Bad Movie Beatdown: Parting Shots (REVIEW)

to Bad Movie Beatdown. Now, if you watch my reviews, you might get the mistaken impression that bad movies are mostly confined to the United States, and I can assure you that's not the case.
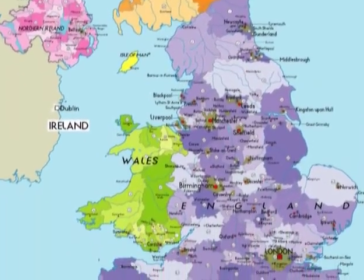0:54 The British are far more capable of making turkeys that you cannot possibly imagine, and one of them is today's target, Parting Shots. Never heard of it? I don't blame you. I don't think most people in England know it exists.
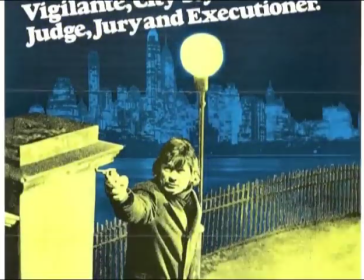1:07 It's a black comedy from the notorious Michael Winner. Yes, Michael Winner, best known as the guy who directed the Death Wish series.
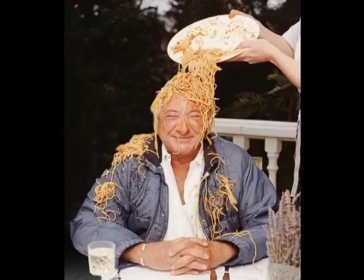1:15 However, he's not just a film director, oh no. He's also a restaurant critic and the face of insurance company Esure. Calm down, dear. It's a commercial. Calm down, dear. It's only an annoying catchphrase.
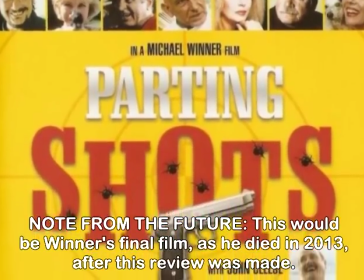1:28 Parting Shots is, to date, the last film that Winner has directed, apparently moving to restaurant criticism full-time.
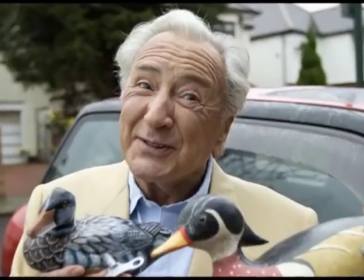1:35 This is something film fans can be very thankful for when considering the quality of some of his later movies.
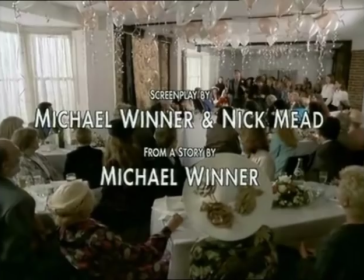1:40 He also wrote the script based off his own story, which means this terrible movie was his idea in the first place. It's astoundingly rare, so I record it off TV, as you can see by this ITV1 indent of fountains of piss shooting out of the ground.
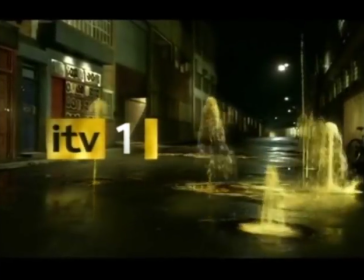1:53 Now, though, it's a film featuring the very best of British Michael Winner's Parting Shots.
Parting Shots grips you right from the very start.
It's cancer, Harry.
That's literally the first line of the movie.
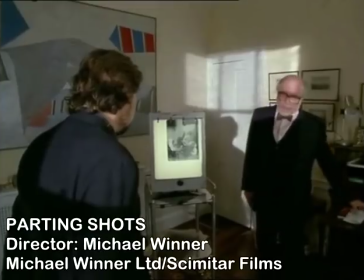2:04 Set phasers to laughter! This is the diagnosis of photographer Harry, played by Chris Ray.
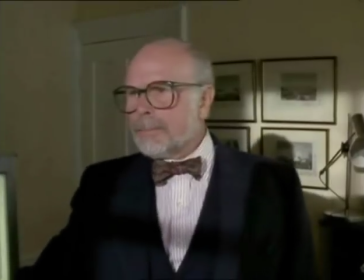2:09 And like Debbie Gibson, he should probably stick to his day job because he has the charisma of a bowl of asparagus.
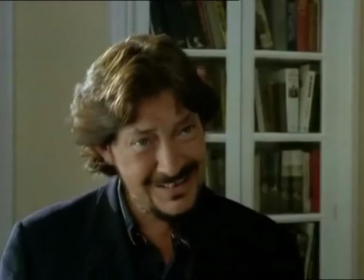2:15 So how long have I got? About 6 weeks. 6 weeks?
I can't believe it's not butter!
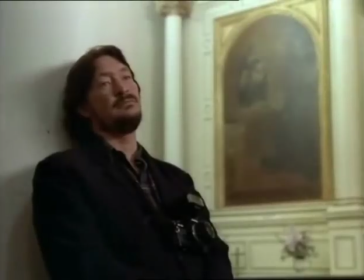2:21 Rhea also contributes to the soundtrack, providing the most melancholy opening to a comedy I've ever seen.
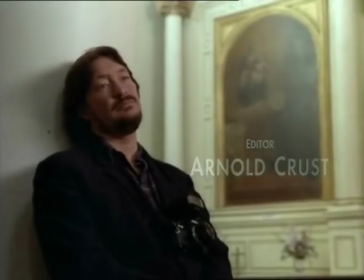2:26 Before I go...
Are you laughing yet?
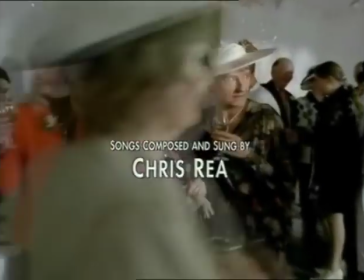2:31 Yeah, me neither.
He doesn't like weddings. Not since his wife left him.
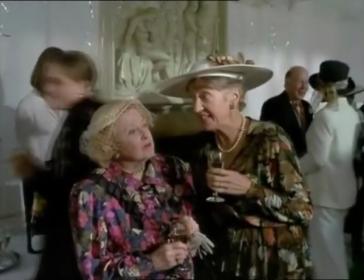2:37 My friend Bev lives 2 doors away. Says he lost all his money, too. Really? And so I salute my friend Mike.
Bloody hell, that was a bit abrupt. I swear, I didn't edit that.
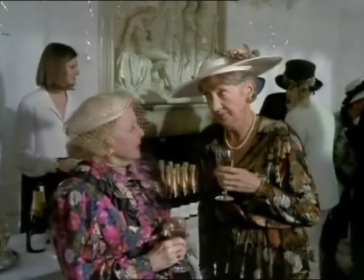2:48 The music literally cuts out like that.
Really? And so... That's astonishing!
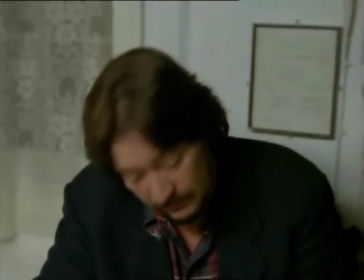2:53 To make matters worse, Harry is pretty much berated by everyone.
Why do you make me look so fat and old?
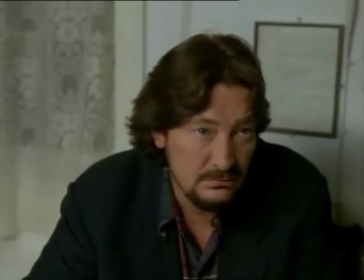2:59 There's a shadow on my nose. I'm certainly not buying any of these photographs. I look dreadful in all of them.
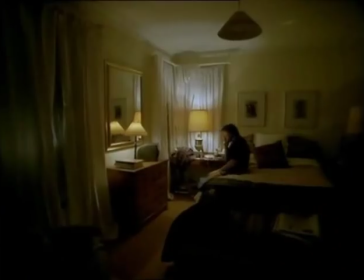3:04 I guess that cancer can't come soon enough. Harry gets called up by his ex-wife Lisa, played by Diana Rigg.
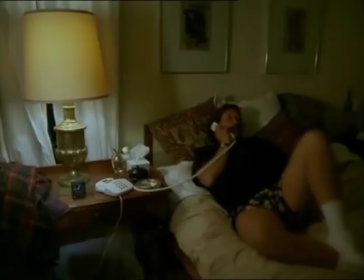3:10 I'm not disturbing you, am I? What do you want?
Ugh, that's a flattering shot.
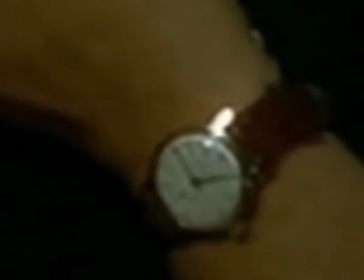3:15 It's nearly 1 o'clock now. That's not what your watch says.
The following day, Harry takes photos of Lisa and her dog.
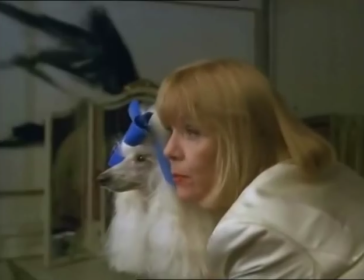3:22 I'm dying, Lisa. That's what you said when we split up.
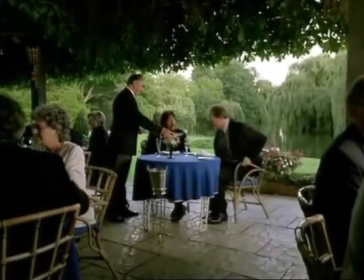3:28 So Harry tells childhood friend John about his condition. John is played by former Doctor Who, Peter Davison.
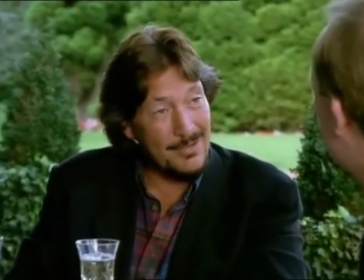3:34 I don't want to depress you, John, but I got cancer. I got 6 weeks left to live.
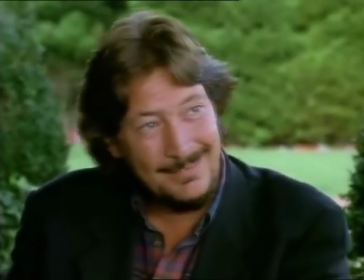3:41 Tell me you're joking. I wish I was. Oh, God.
I'm sorry, but what part of this is meant to be funny?
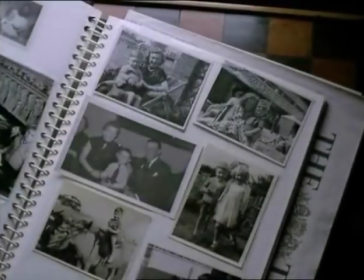3:47 Harry starts looking through his old photo albums, which brings back old memories.
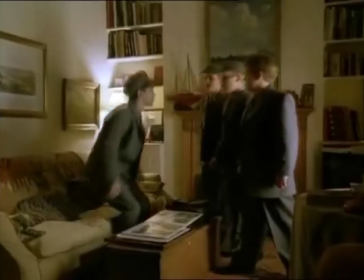3:52 Bad ones.
Get up! Look at popsicles! You'll never be anything! Stupid! Stupid! Stupid!
Let's start a cheer! This movie is stupid!
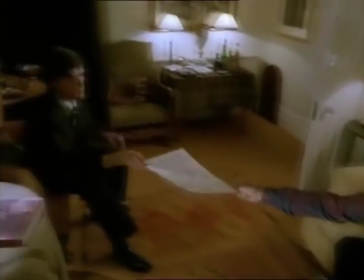4:05 Stupid! Stupid! Stupid! Stupid! Stupid. He then recalls another friend, Morris, who stole his ideas when they went into advertising. Yes, John Cleese. And you thought Pluto Nash was the career low point.
Well, James here. Aren't you early, sir?
I will hand it to the movie. The guy they picked to play a young John Cleese is so spot on, it's scary.
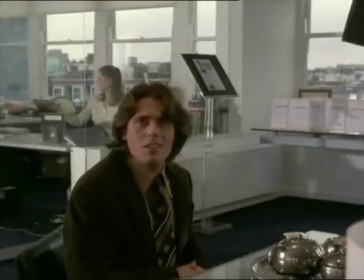4:24 Thank you, sir.
The actor for Chris Rea.
It was my idea. I did it all.
Not so much.
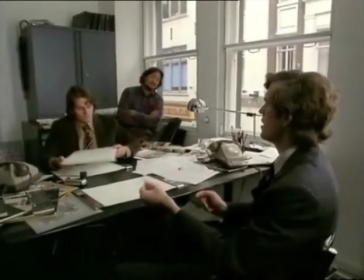4:29 That's probably because they decided to dub the older actor over the younger version, which you should never do because 99% of the time it never works. Case in point, Diana Rigg's double.
These are fabulous, Harry.
Gah! As if that wasn't bad enough, Winner keeps cutting between the older and younger actors.
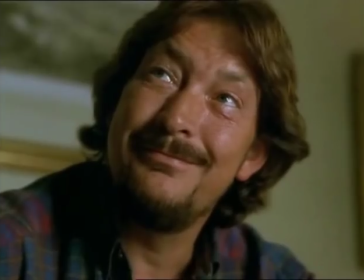4:46 Combined with the dubbed voices, it becomes quite disorienting. Next is Gerd Leighton, played by, oh dear, Bob Hoskins.